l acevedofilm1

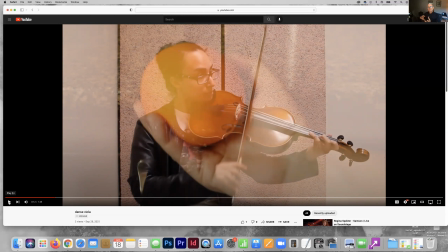249s
I think later on something like that would work because you've already sort of acclimated the audience to the fact that this piece is not about fluidity, it's about contrasting annoyances, but you put it in there very soon in the piece,
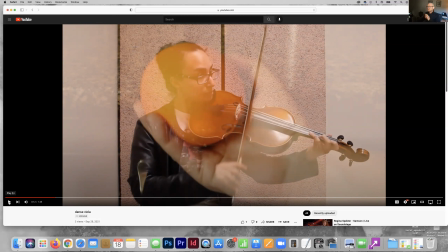263s
12 seconds in the piece, which I think kind of eludes, it appears to be more of an error than something that's deliberate.
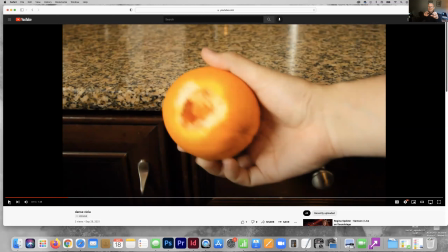275s
See that, how it just sort of, as it's fading out, another thing blinks in. I think that would work later on rather than so early.
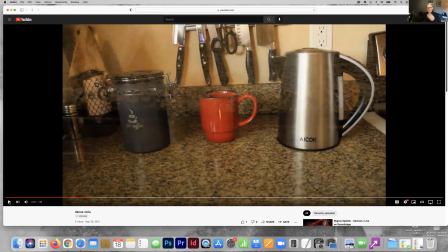288s
Okay, then we crossfade again, which again is another variety. So you got jump cuts. I mean, not a jump cut. You got a standard cuts, a crossfade, this sort of crossfade pull in, then another crossfade in,
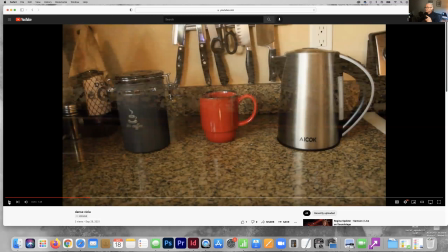302s
So as you can see, there's a variety of things. I'm not going to continue to go. You got a lot of variety of things happening here as far as your editing.
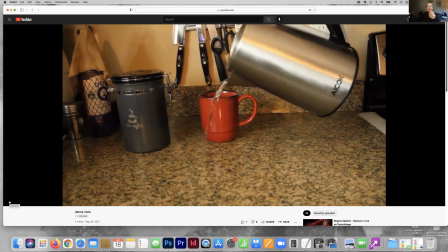311s
And I think that it is a good thing. I think it's just you've got it going on really quick soon.
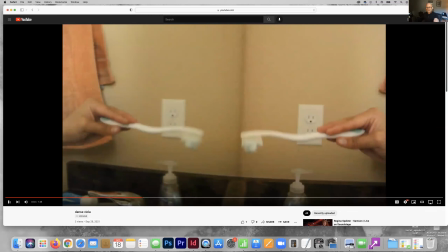318s
Here we got a jump cut. That's called a jump cut, where a jump cut is where you have a piece of footage and you cut to the next piece, which is the standard cut.
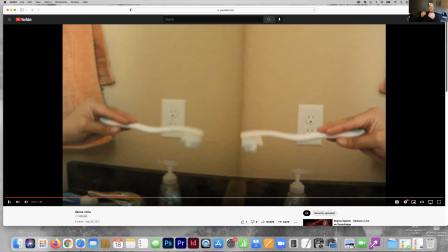330s
However, the next piece of footage is so similar in composition, it just looks like you forwarded it, you fast forward in time or a different place in time. That's called a jump cut, which you see a lot happening. And there's nothing, again, there's nothing wrong with a jump cut.
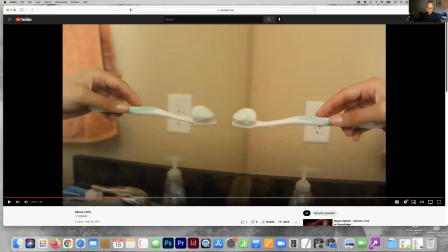346s
It's fine.
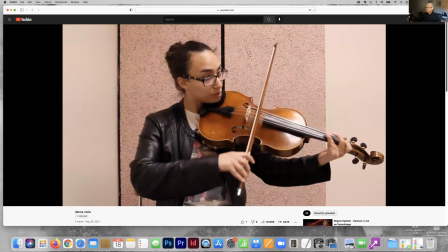350s
See there? That's a jump cut, and that's fine too.
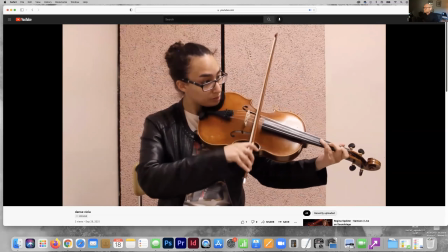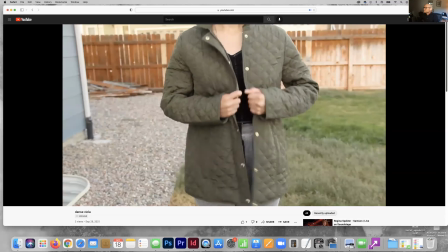360s
Standard cuts, that's cool. Now you're coming back, cuts, cuts.
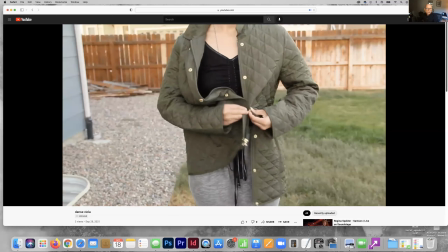365s
All of this works pretty well.
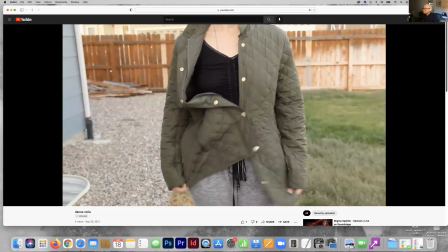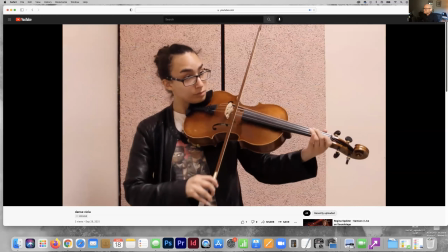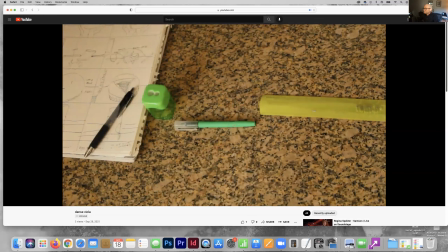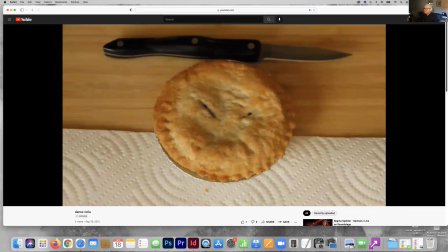382s
So we're back to standard jump cuts, which is all still, you know, that works.
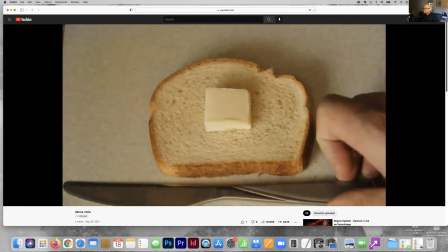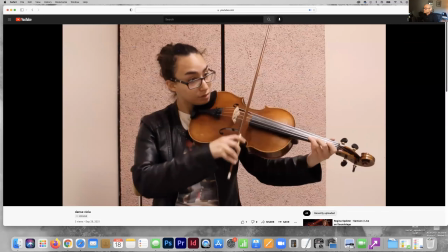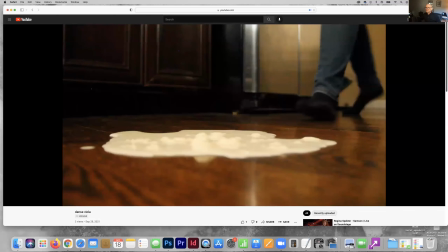399s
See, at this point, we know that this is all going off. This is all, you know, all of this is now the annoyances are happening.
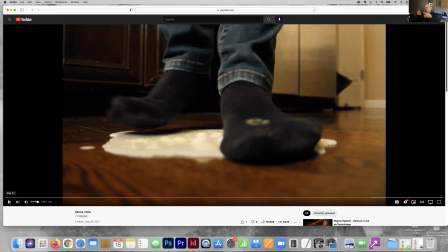408s
I think at this point, we could have gotten into that sort of non-traditional, awkward editing because it's showing not just the awkwardness, but the editing itself starts to become awkward.
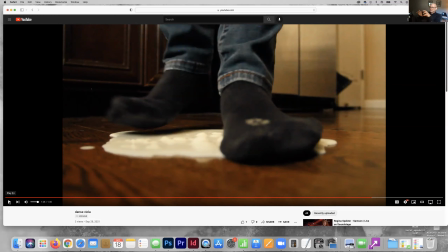421s
Where in the beginning, if it was all tight and formally nice, and then you get to this end part and that's where I think it would have been more appropriate. So not a criticism, observation on how you could better use the strategies that you're using here,
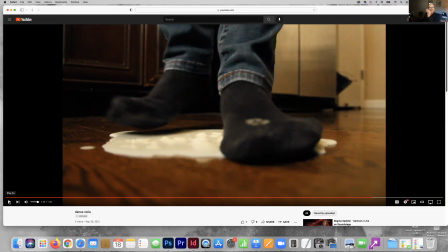435s
just reoriented to sort of hit the point home a little bit more.
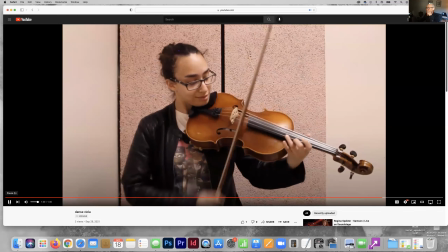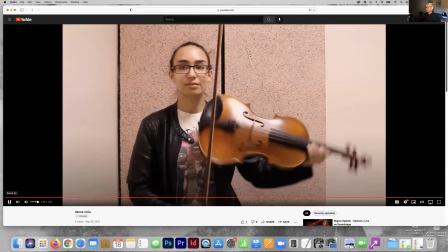447s
Your little grin there is kind of cool too. I like how you were sort of smiling there at the end.
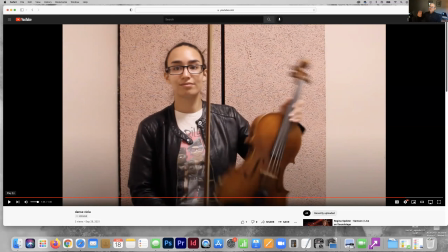452s
That's nice. Now let's talk about lighting. I would suggest, you know, if you're, I don't mean let's redo this piece altogether. I'm just talking about how this piece could be improved as you create new works, how you're thinking about making new pieces.
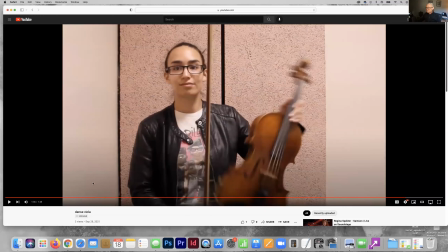470s
Lighting, contrasting lighting. The lighting is kind of ugly lighting, and that's fine.
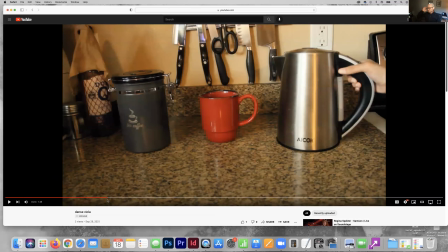476s
You're not really doing anything with the lighting here. It's just standard, like just ambient lighting. There's no sort of cast light or anything like that. It would have been interesting, a nice contrast,
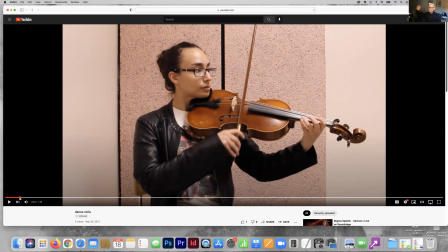490s
if the lighting on you in the practice room was some sort of elegant, beautiful lighting.